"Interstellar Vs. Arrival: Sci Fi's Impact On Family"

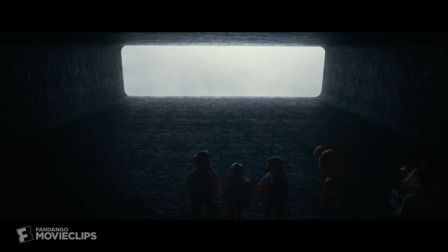0:12 When discussing who the best director of the generation is, there are two names that get consistently brought up.
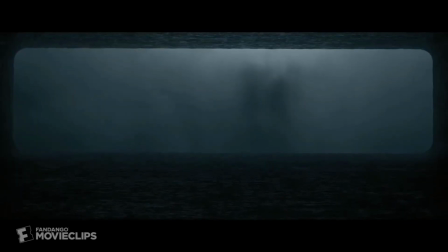0:18 Those names being Denis Villeneuve
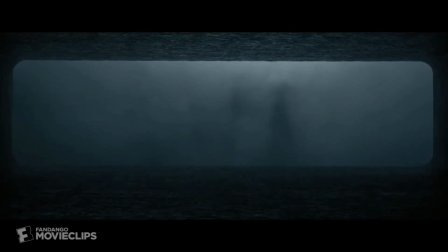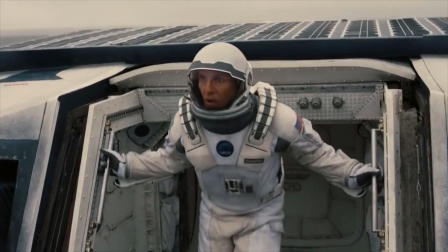0:29 and Christopher Nolan.
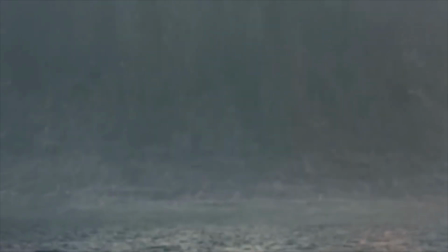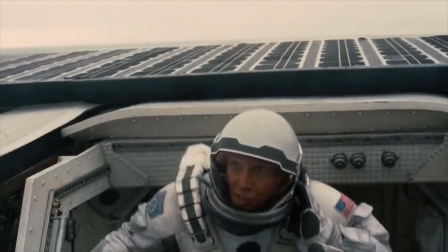0:36 Both have created some of my favorite films of all time, and both have created two of the best sci-fi films in the past few years.
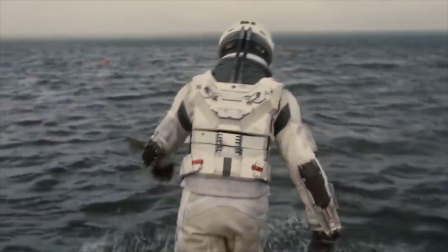0:44 Those films being Arrival and Interstellar. Both films just so happen to be more similar than you might think.
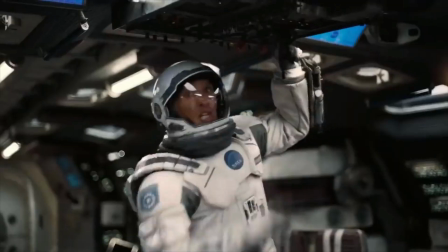0:51 In this video, I'm going to discuss what makes these films so great,
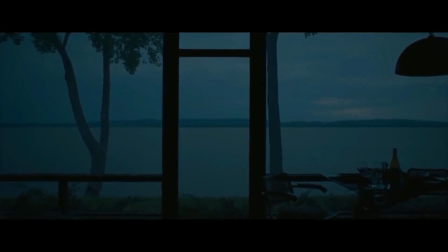0:55 how you can incorporate these techniques into your own work, as well as which film I believe is better.
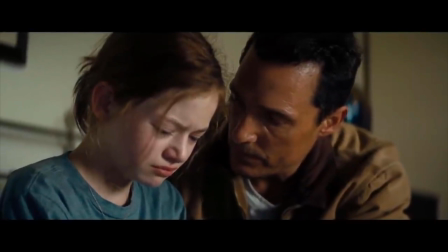1:01 Friends, let's get into the controversial. Let's get into Interstellar versus Arrival.
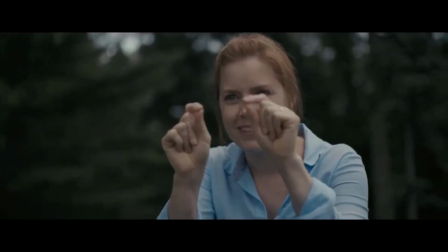1:10 Are you the sheriff in this here town?
A constant theme in both films is looking at how massive
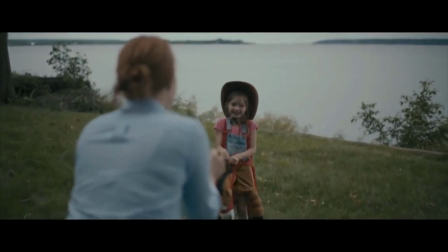1:18 worldwide macro events have micro effects on the individual and their families.
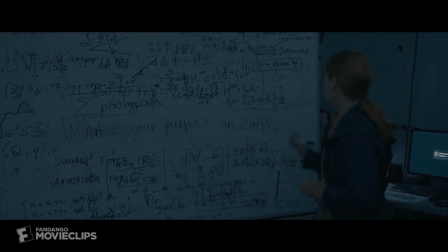1:24 Both movies focus on a lead character who, in the wake of some kind of death in the family,
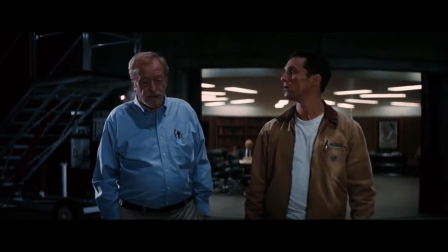1:29 finds a scientist who asks them to use their specialities to help the world in some kind of
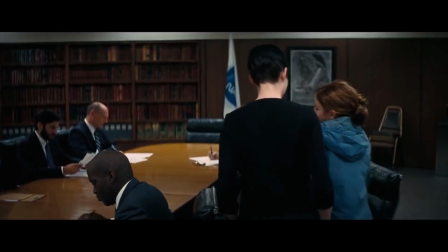1:35 extraterrestrial threat.
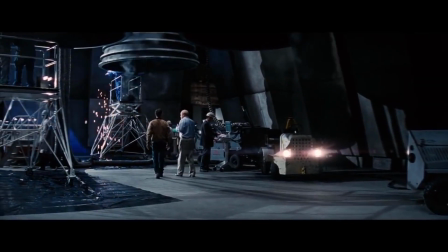1:37 In Interstellar, we follow Cooper, who after the death of his wife must use his skills as a pilot to lead a spaceship to save humanity.
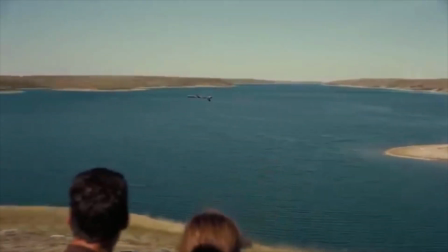1:45 The film repeatedly shows us how close Cooper and his daughter are.
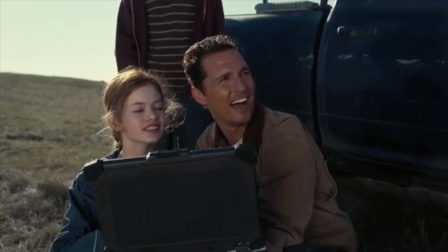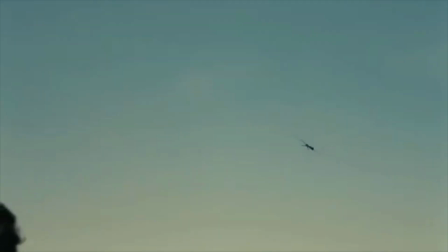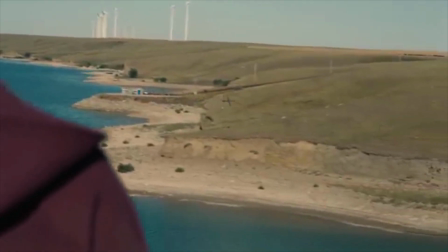1:59 By setting up how close Cooper and his daughter are in the first scene, Interstellar effectively establishes the stakes of the film.
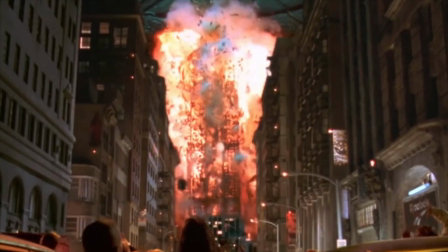2:07 When an audience is shown an apocalyptic situation where billions of people die, it tends to be difficult for them to care.
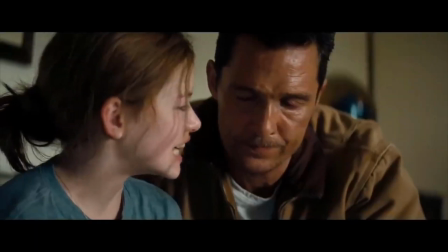2:14 By connecting the audience to Cooper and Murph, we see the apocalypse from their perspective.
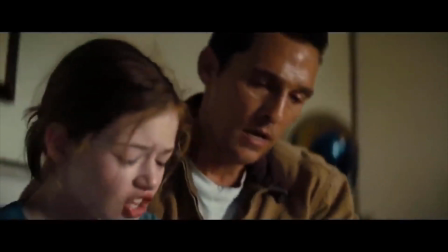2:20 To Cooper, the apocalypse means that Murph will be in danger. Why?
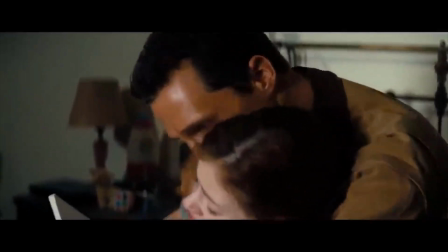2:24 You're not listening! It says stay!
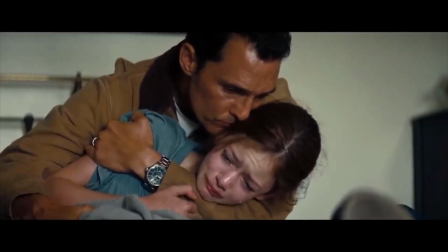2:31 So the audience doesn't care about the mass public, they care about Cooper and Murph,
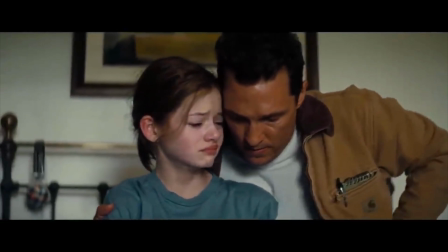2:37 a beautiful father-daughter relationship that drives the emotional core of this movie.
Work for me. What I'm up there.
Wait, doesn't Cooper have a son?
I mean your job.
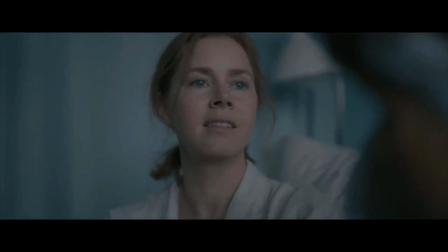2:51 Arrival opens with a montage of Louise bonding with her daughter in various points in her daughter's life,
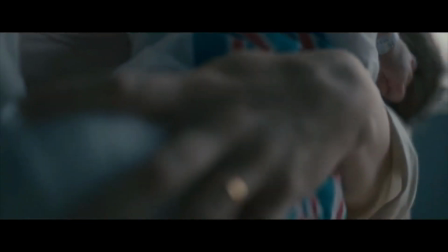2:57 showing off how happy she is to be a mother.
Come back to me. Stick 'em up!
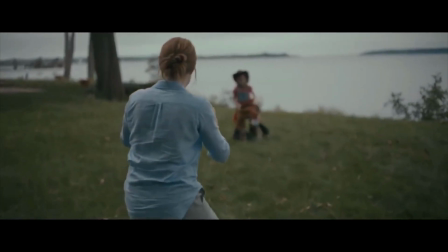3:05 Are you the sheriff in this here town? These are my tickle guns, and I'm gonna get you.
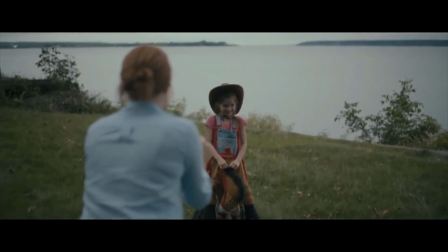3:12 No.
However, this montage isn't all rainbows and sunshine.
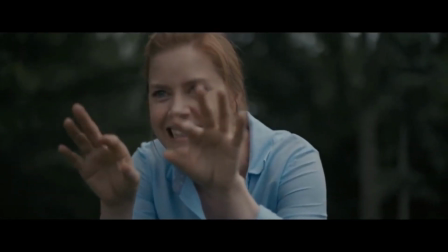3:17 There's something just ever so slightly off about the happy initial montage.
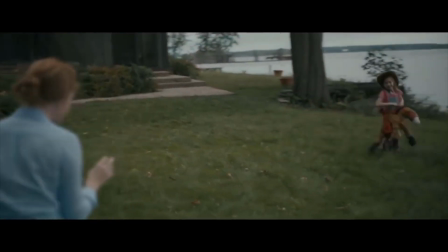3:23 Firstly, the father figure is never shown, which is suspicious.
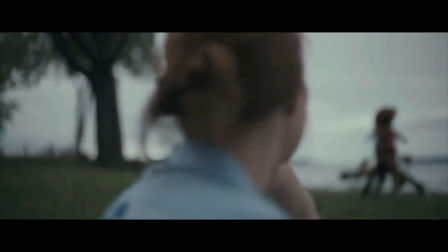3:27 Also, hearing somber music over happy imagery is off-putting and puts the audience on edge, as if they're preparing for something else.
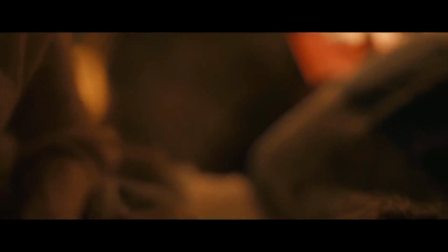3:36 These two details signal to the audience that everything is not as it seems.
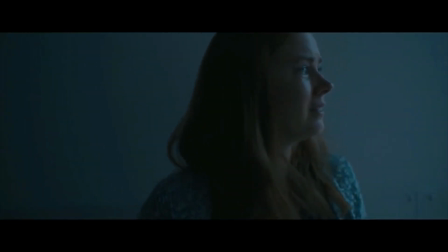3:40 And then, we're shown her daughter tragically dying.
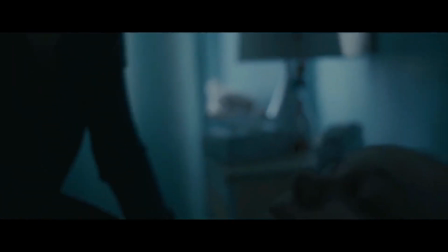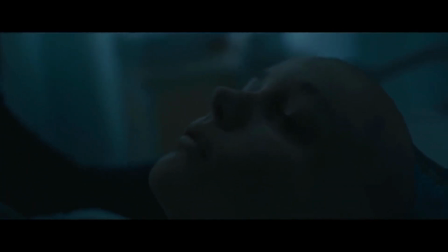3:50 Come back to me. Baby, come back to me.
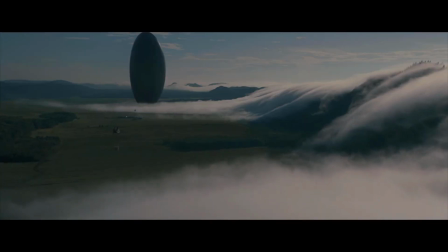3:55 Following the death of her daughter, the world is visited by over a dozen alien ships, and a scientist from the government asks Louise to help them.
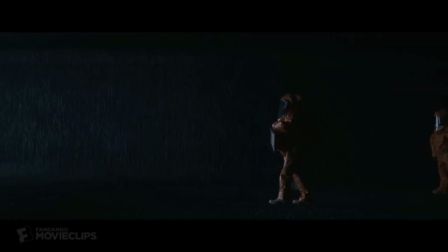4:03 The reason is that Louise is an expert linguist, and they want her to help them communicate with the aliens.
Human. I'm human. What are you?